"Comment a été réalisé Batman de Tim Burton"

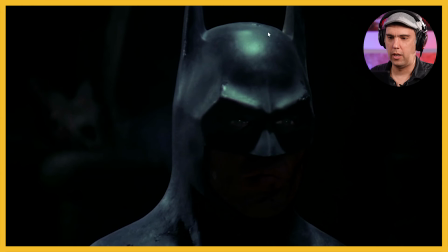[12:25]
Là aussi, il travaille sur les yeux, évidemment. On a une grosse source de lumière là, qui est un peu étonnante, c'est vrai. Mais on sent que l'intention, c'est plutôt de mettre en valeur les yeux. Il observe.
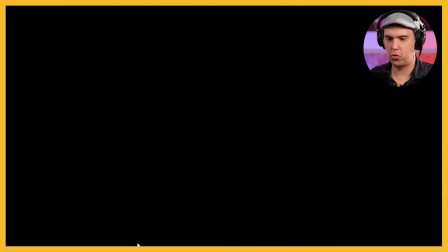[12:41]
Calme, toujours très calme.
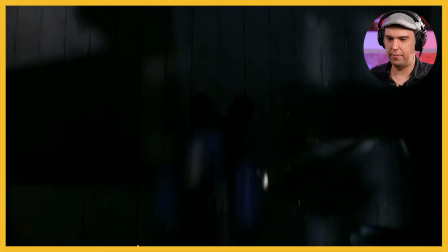[12:45]
Alors, on a un plan large. On resserre. Plan top shot, donc succession de plans.
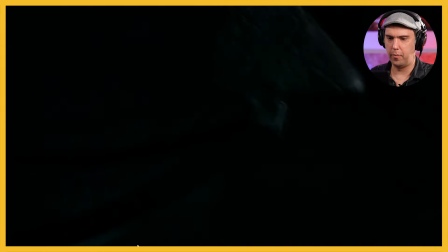[12:52]
Voilà. Et, boum. En un cut, c'est terminé.
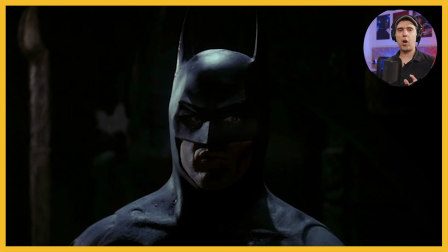[12:59]
Donc, pareil, cette succession de plans rapides avec un cut, pour signifier le côté drôle de la situation.
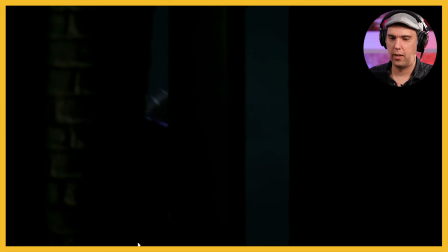[13:06]
et le côté aussi force tranquille aussi de Batman. Donc là, on va voir, on a un décalage. Il y a déjà plusieurs décalages. Déjà, la musique. On est dans une situation qui est un peu dramatique, je dirais, parce qu'on a le grand méchant qui a kidnappé la princesse et on a le chevalier qui arrive pour la sauver. Donc la situation est grave, évidemment, parce qu'on sent que c'est le point de non-retour et que le Joker risque de l'emporter. Et on a une musique en contrepoint, plutôt joyeuse. C'est une valse sympathique et cette musique a été utilisée dans La Belle aux Bois Dormants.
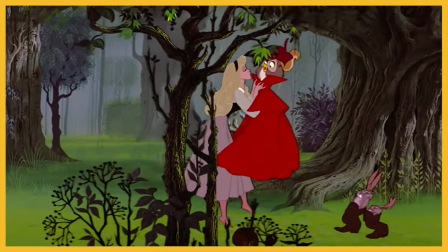Au moment où la princesse rêve de son prince charmant, et bien là, on a la princesse avec le joker.
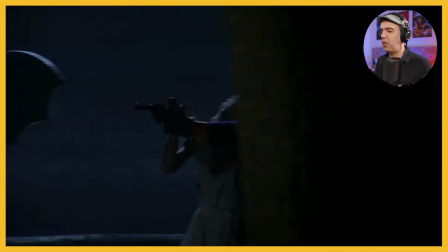[13:56]
Premier décalage, lui est aussi dans le décalage, lui il est impliqué, il est là en train de danser, il est concerné par cette danse et on a Vicky Vail qui elle, supporte cette situation comme elle peut,
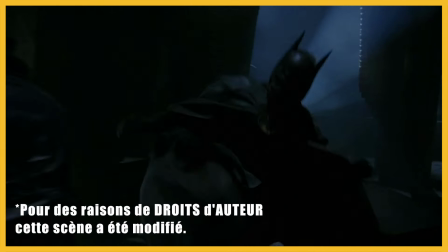[14:11]
elle l'a subi véritablement. Donc là, on a un autre décalage, on ne va pas s'attarder en détail sur ce combat qui n'est pas plus intéressant que ça, mais c'est qu'il y a une chorégraphie,
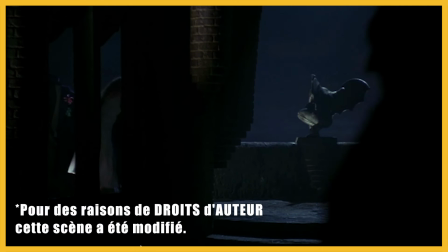[14:19]
vous avez vu, qui bouge en rythme avec la musique, comme s'il faisait une danse.
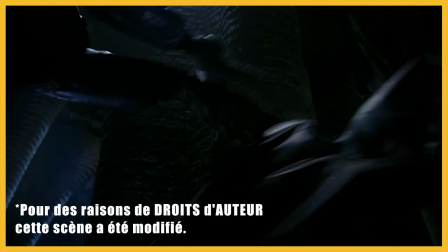[14:23]
Donc il y a deux types de danse, une danse chorégraphiée par un combat et l'autre par une valse.
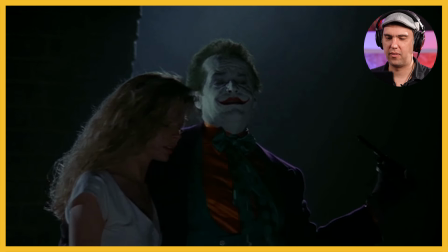[14:31]
On s'arrête sur eux pendant ce suspense.
Sans vous, ma vie ne vaut plus la peine d'être vécue.
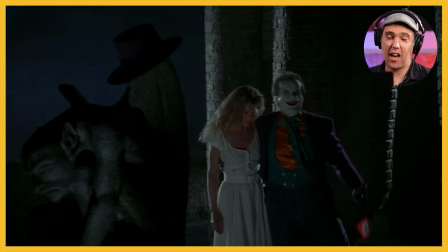[14:38]
C'est évidemment les gags propres au Joker.
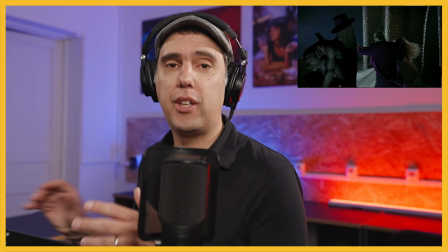[14:43]
donc on pourrait se poser d'ailleurs la question de pourquoi Vicky Vale maintenant qu'elle sait que finalement il est plus armé
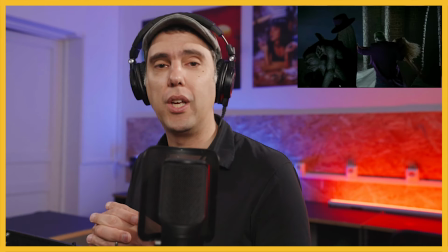[14:49]
ne se défend pas plus parce que là on a l'impression qu'elle est presque droguée quoi elle est là elle se la salait et tout on va dire qu'elle
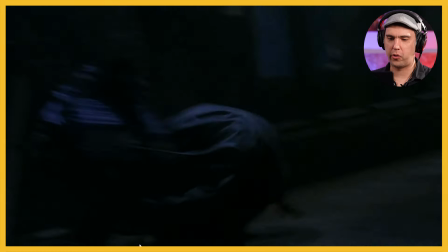[14:56]
est sous le choc je m'attarde pas trop sur ce combat parce que on sent que c'est pas ce que Tim Burton préférait
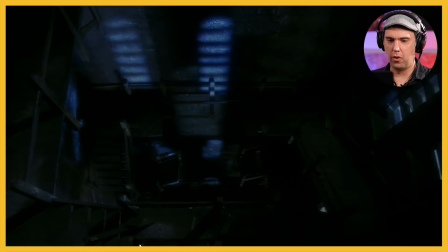[15:03]
alors là il y a un point qui est marrant c'est que lui regarde vers le bas et il y a rien et hop
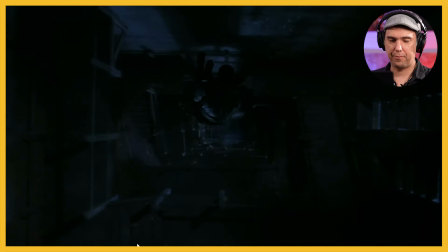[15:09]
Il est saisi par Batman, qui l'envoie en bas, et que cette stratégie va être utilisée par le Joker tout à l'heure.
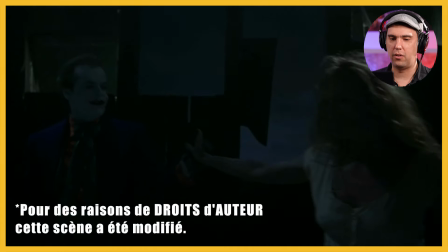[15:17] C'est comme si nous étions fait l'un pour l'autre, Vicky. La belle et la bête.
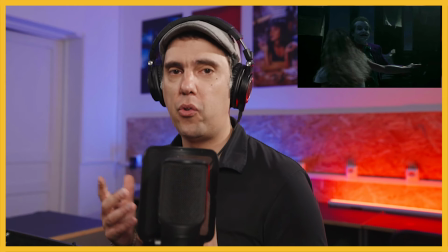[15:22]
Donc là, pareil, on a de nouveau une référence au conte, la belle et la bête, et aussi une opposition. C'est-à-dire que la belle est bien différente, bien sûr, de la bête.
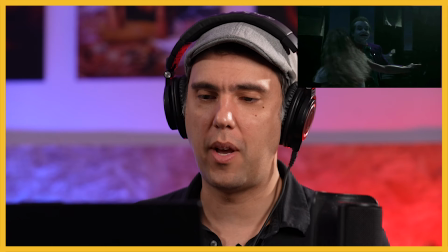[15:34]
On a quelque chose de là chatoyant mais de monstrueux et on a une
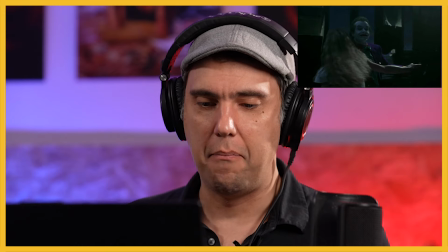[15:40]
femme qui est accorte mais qui est dépressive là,
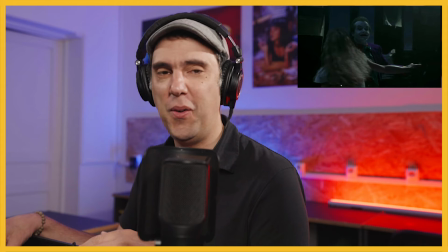[15:46]
qui est complètement malheureuse.
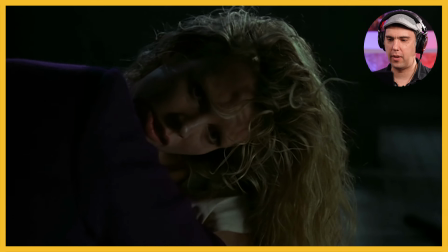[15:52]
Donc là on s'attarde sur ce plan étonnamment et pour laisser Batman arriver derrière.
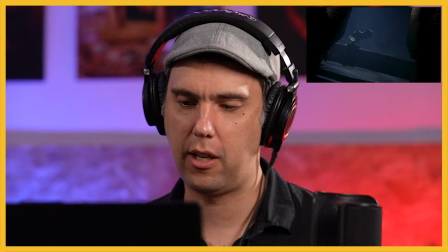[15:58]
Le plan légèrement débullé qui est donc le point de vue de Vicky. Comme elle est inclinée, le plan est débullé parce que c'est un vrai point de vue.
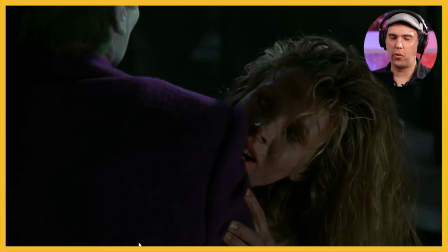[16:05]
Cette stratégie avec un brin d'humour qui est là pour déconcentrer le Joker
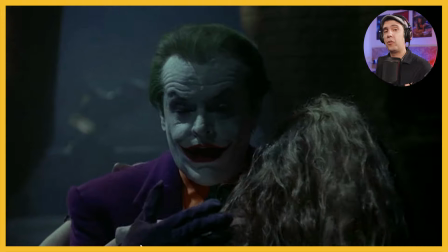[16:13]
sera réutilisée par la suite dans Aladdin de Disney. Et la boucle est bouclée parce que rappelons que Tim Burton a fait des références, donc on l'a dit aux comptes,
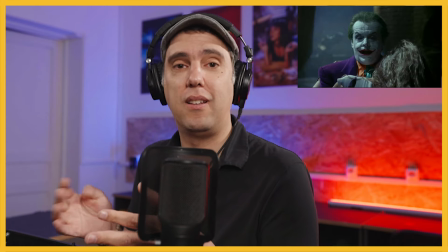[16:22]
mais tous ces comptes qui ont été des références dans ce film sont des Disney,
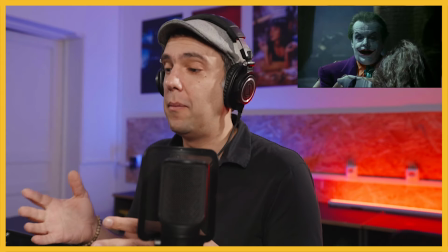[16:28]
c'est-à-dire qu'ils existaient avant les Disney, mais disons qu'il s'avère qu'ils ont été adaptés par Walt Disney.
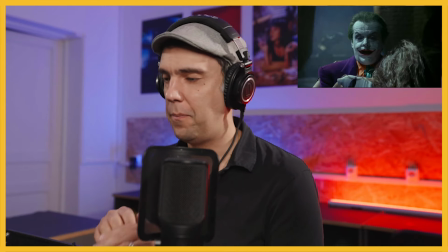[16:34]
Tim Burton a travaillé chez Disney, il a bossé notamment sur Roxy Rookie, donc ça a été une souffrance pour lui, mais il a bossé en tant que dessinateur chez Disney.
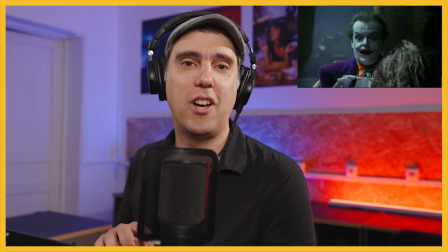[16:41]
Et là, nous avons le film fait par Tim Burton qui va inspirer un film de Disney, donc Aladdin, donc c'est assez ironique, c'est assez drôle.
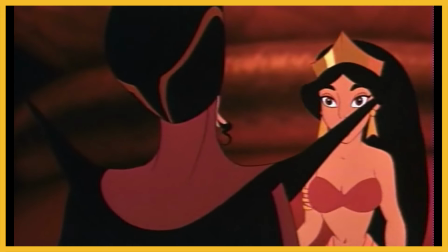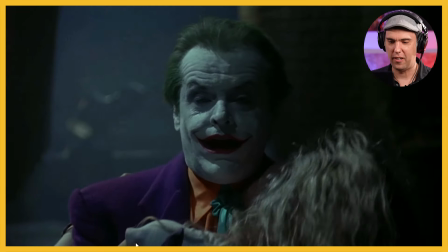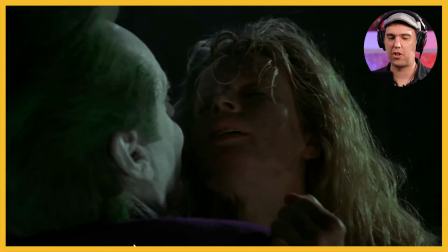[16:59]
Jasmine utilisera le même stratagème face à Jaffar à la fin.
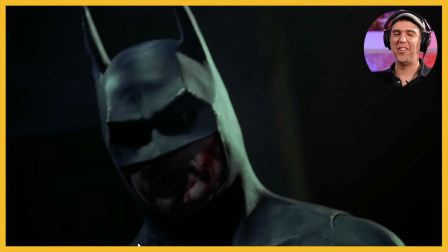[17:05]
Donc alors qu'on resserre sur lui, on a lui qui intervient finalement, comme un trouble fait.
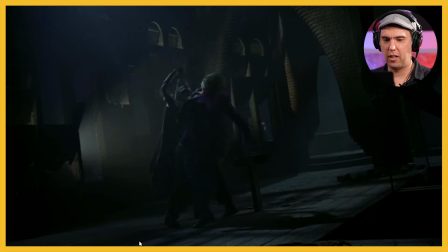[17:14]
Allez, boum, queue de coups, hop, on élargit et on resserre.
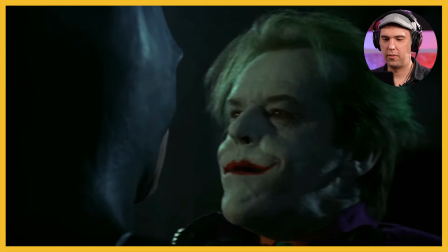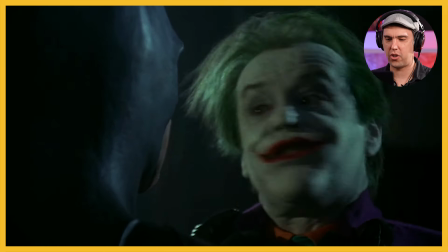[17:26]
Donc là, ça recrée des connexions entre ces deux personnages. C'est-à-dire que l'un n'aurait pas pu exister sans l'autre.
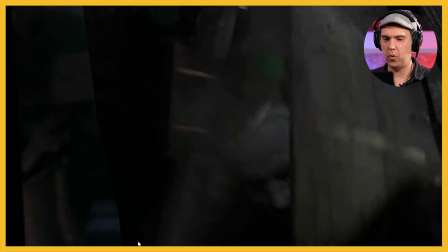[17:32]
Alors faites attention au cut coup, boum, là vous avez vu le plan est complètement flou,
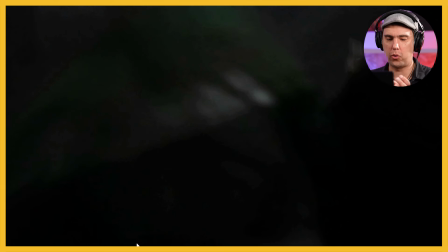[17:37]
c'est-à-dire que le pointeur n'arrive pas à retrouver la netteté et ce plan a été utilisé comme ça.
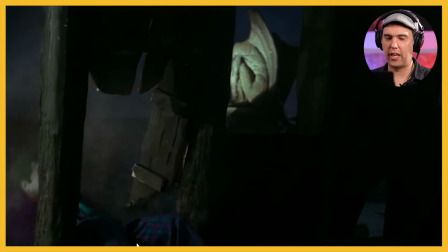[17:43]
Donc on revient, et bien sûr, ce qui est ironique, c'est que le joker n'aurait pas pu exister sans l'intervention de batman,
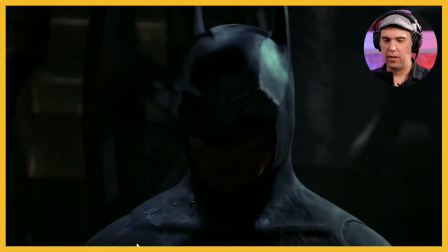[17:52]
et batman n'aurait pas pu exister sans l'intervention du joker qui a tué ses parents.
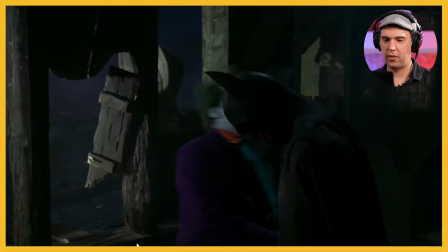[17:58]
Donc là on a cut, voilà dramatisation, cut coup,
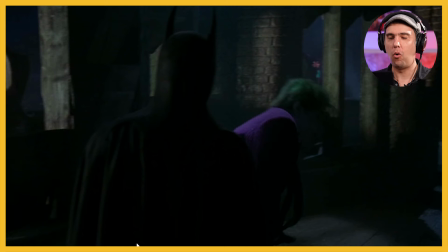[18:02]
particulièrement inefficace parce qu'en fait le coup n'est pas là on le croit c'est à dire que c'est pas batman qui a mal c'est le joker qui vient de s'écraser le point avec ce bruitage particulièrement éloquent c'est toi
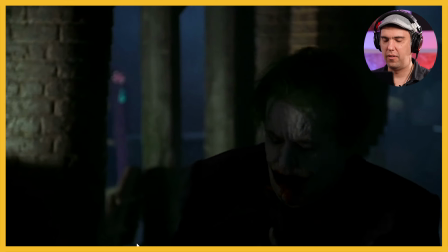[18:16]
toujours dans l'ombre lui un peu plus dans la lumière
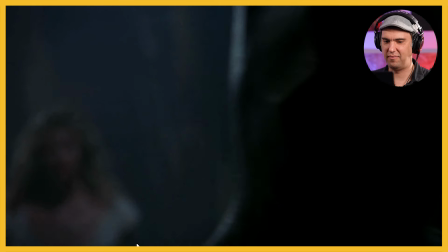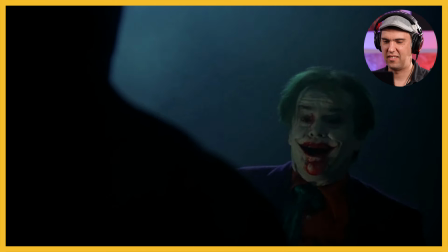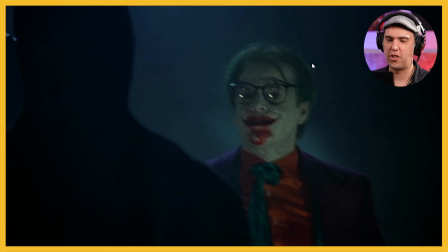[18:35]
et bien sûr là on a un décalage entre lui qui est chatoyant qui là en plus a des
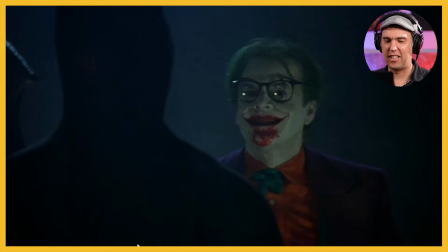[18:39]
lunettes et batman qui est noir et masqué donc
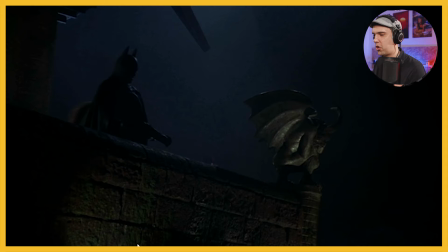[18:44]
voilà disparition du personnage comme ça avait été tout à l'heure pour un des sbires du joker qui va les saisir de la même manière que
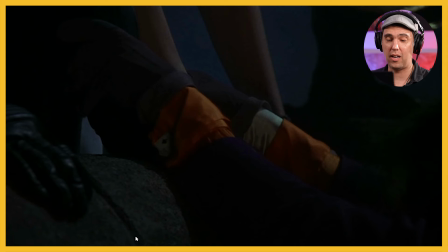[18:53]
ça avait été saisi tout à l'heure par batman donc là il ya vraiment une volonté aussi d'associer donc nos deux personnages qui sont deux versants d'une même pièce et vous avez vu là on a eu un plan large, un resserrement sur un insert là, et hop, une réaction,
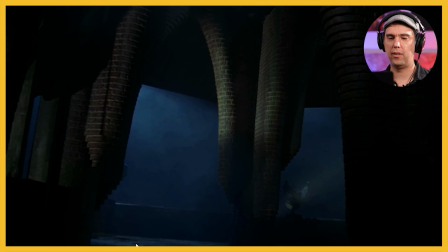[19:08]
plan large, on se dit, ça y est, on ne les entend plus, ils sont morts. Le rire du Joker,
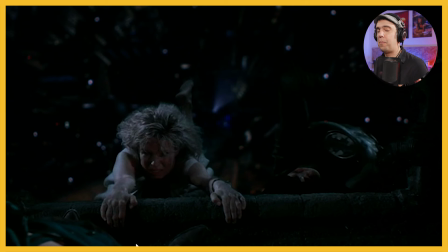[19:16]
parce que bien sûr, le rire, d'ailleurs un rire qu'on n'associe pas tout de suite, on sait que c'est le Joker, mais on se dit, ok, où est-il ? Donc là, on comprend que nos personnages sont suspendus, et on se dit aussi,
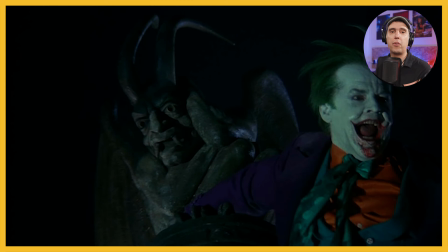[19:30]
comment le Joker a pu avoir d'abord assez de force pour saisir les deux et puis ne pas être visible. Mais tout ça, en fait, au fil du récit, on ne le calcule pas. C'est après à froid qu'on se dit c'est un peu bizarre. Donc là, ce qui est marrant, c'est que j'imagine qu'ils ont utilisé la tête du Joker pour faire cette gargouille.
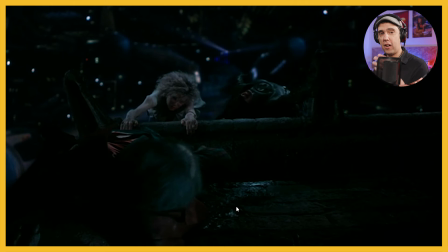[19:53]
Voilà, là vraiment l'association, surtout le plan où le Joker regarde vers le bas et rigole je pense que c'est cette cette expression là qui a été utilisée pour faire la gargouille là on a un plan bien sûr qui est truqué sont bien sûr pas suspendu à ce point là dans le
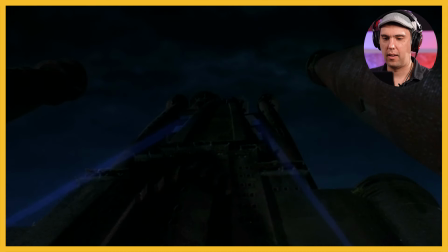[20:08]
vide allez
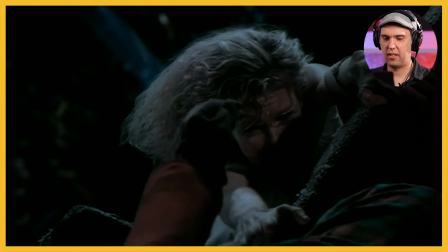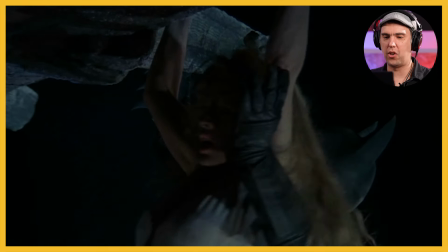[20:16]
donc là on a une gradation le personnage descend et et
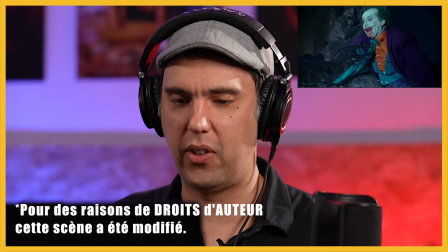[20:22]
on appréciera aussi la force de batman a quand même un bras quand même il a ressaisi la princesse donc batman est suspendu.
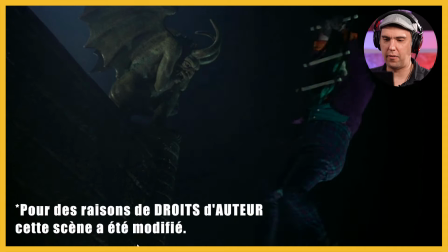[20:29]
Et on va voir que le Joker va être également suspendu.
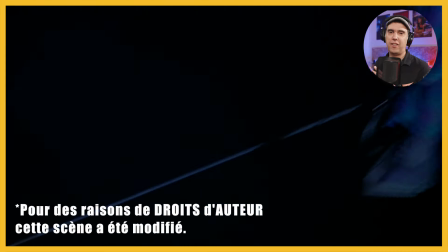[20:34]
Et de même que Batman aura un poids à porter, qui sera la princesse, et bien lui, il aura la gargouille.